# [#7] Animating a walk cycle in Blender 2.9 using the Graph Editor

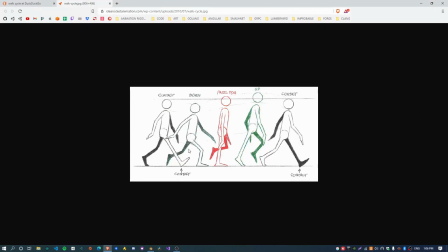You could have it like, I think this actually has the foot completely flat.
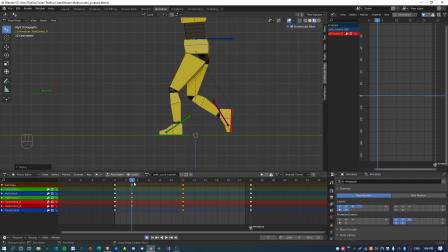So yeah, it's up to you like exactly how you want it to look. Sometimes I think it looks a little bit weird having it completely flat, but let's just go with it for this video. That's fine. So yeah, so the character's up and then it kind of comes down. I might even just pull it down a little bit more,
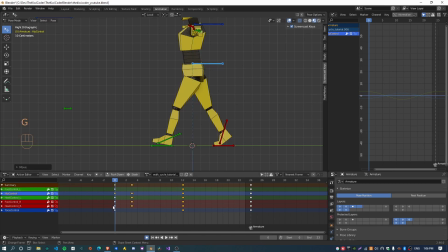or maybe even just move this up a little bit more to just give it a bit more contrast, I guess. Cool. So I think the other thing which I saw on someone else's video was the
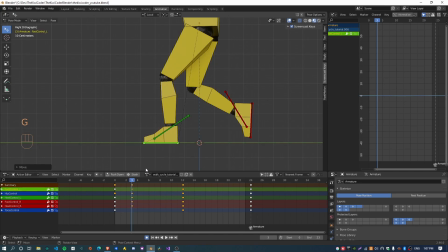shin should actually be in kind of like a straight line at this point, like going straight up and down in the down pose. So yeah, that's kind of just a good kind of reference to use. If it's roughly in that position, you know the foot is probably about in the right place.
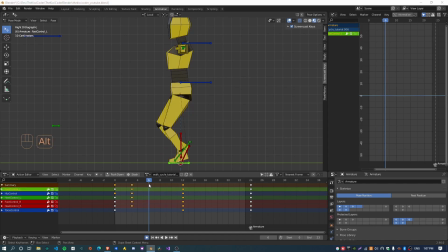Sweet. So now if we go again forward 3 frames and copy the pass position,
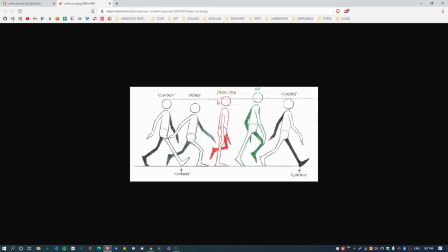the character is pretty straight at this point and the head is gone back up from the previous frame.
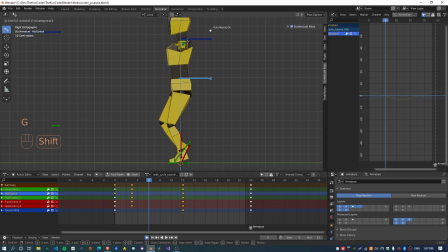So first thing to do is just straighten the character up somewhat.
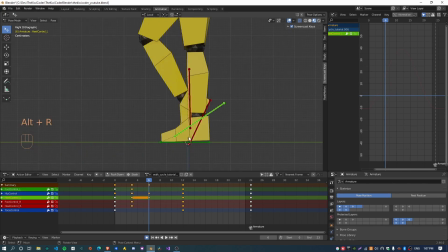And also the front foot should remain flat on the ground.
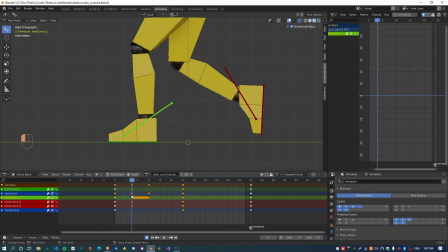It's really important to, well, it's not important, it's just helpful to know like where the previous frame was and where the next frame is, just to kind of get an idea of where this bone is actually going.
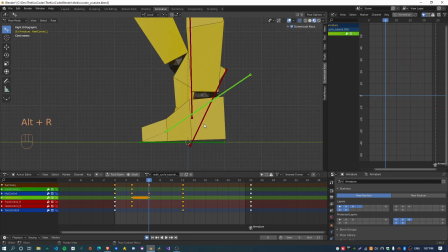Yeah, so for some reason the heel is not quite on the ground,
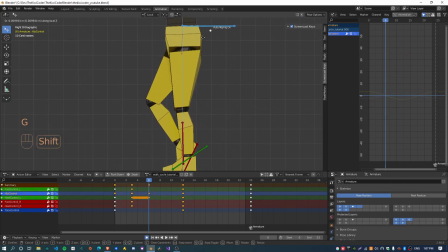and I imagine that's because I lifted the character up too high, so I'm just going to bring that down a little bit.
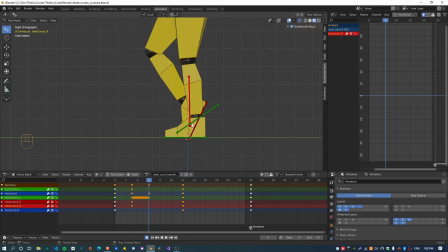And yeah, so that looks cool. This foot again, this is called the pass position. So this is where the back foot is now passing the front foot. So you can kind of adjust like where exactly you want it.
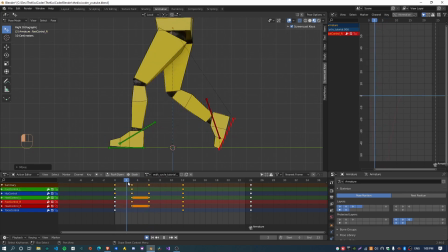It's up to you, but yeah, somewhere like that kind of seems good. I find like the one thing that just helps keep it realistic is not lifting this foot way up here.
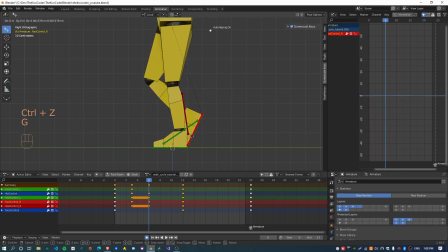Keep it quite close to the ground, because most people do the bare minimum when they walk. They kind of like drag their feet, almost drag their feet along the ground. So you don't really need to clear the ground too much.
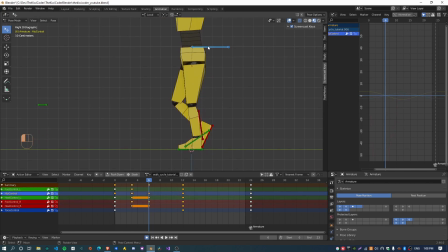It can remain pretty close. And I might just move that down a tiny bit just to give a little bit more slack in this leg. Cool. Something like that is probably good enough to start with. So yeah, moving again, forward 3 frames. Now we're on to the up position.
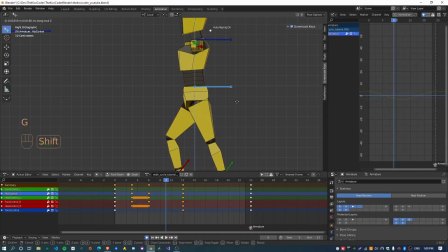This is the highest point in the animation. So I'm just going to stretch that character up, and the back foot should be,
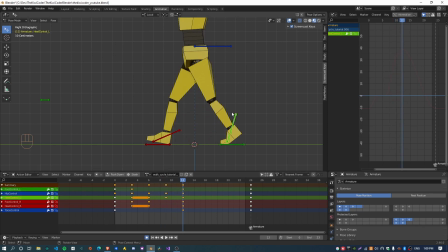yeah, off the ground, but probably not off the ground as much as this contact pose here. So I kind of want to just, yeah, move that down. Sometimes, yeah, it takes a while to kind of get everything lined up,
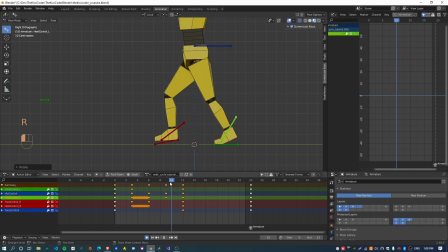but I like to have the heel not as raised as in this position, because, yeah, so that the heel should basically still be lifting up between the up pose and the next contact position.
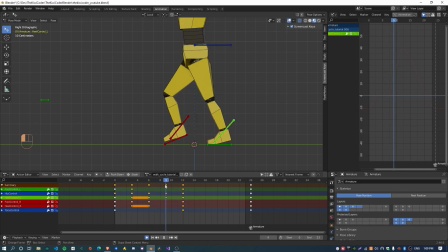But now we just have to check that this frame is still at the highest point. So yeah, probably need to bring this down and then bring this up.
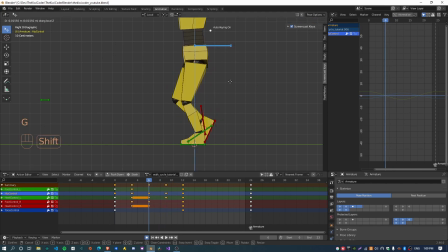Yeah, sometimes it's hard to get everything lined up correctly. If I bring this down a little bit more, bring this up. So that goes down. If I just move that down some more. Okay, so it goes down, then it goes up, and then it goes up some more, and then it comes back down.
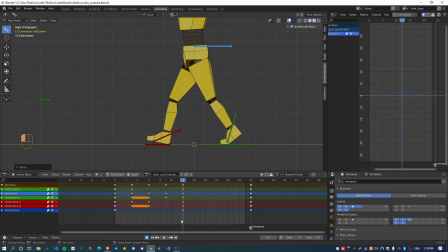Okay, that looks good. Yeah, except the foot is still coming off the ground at this point.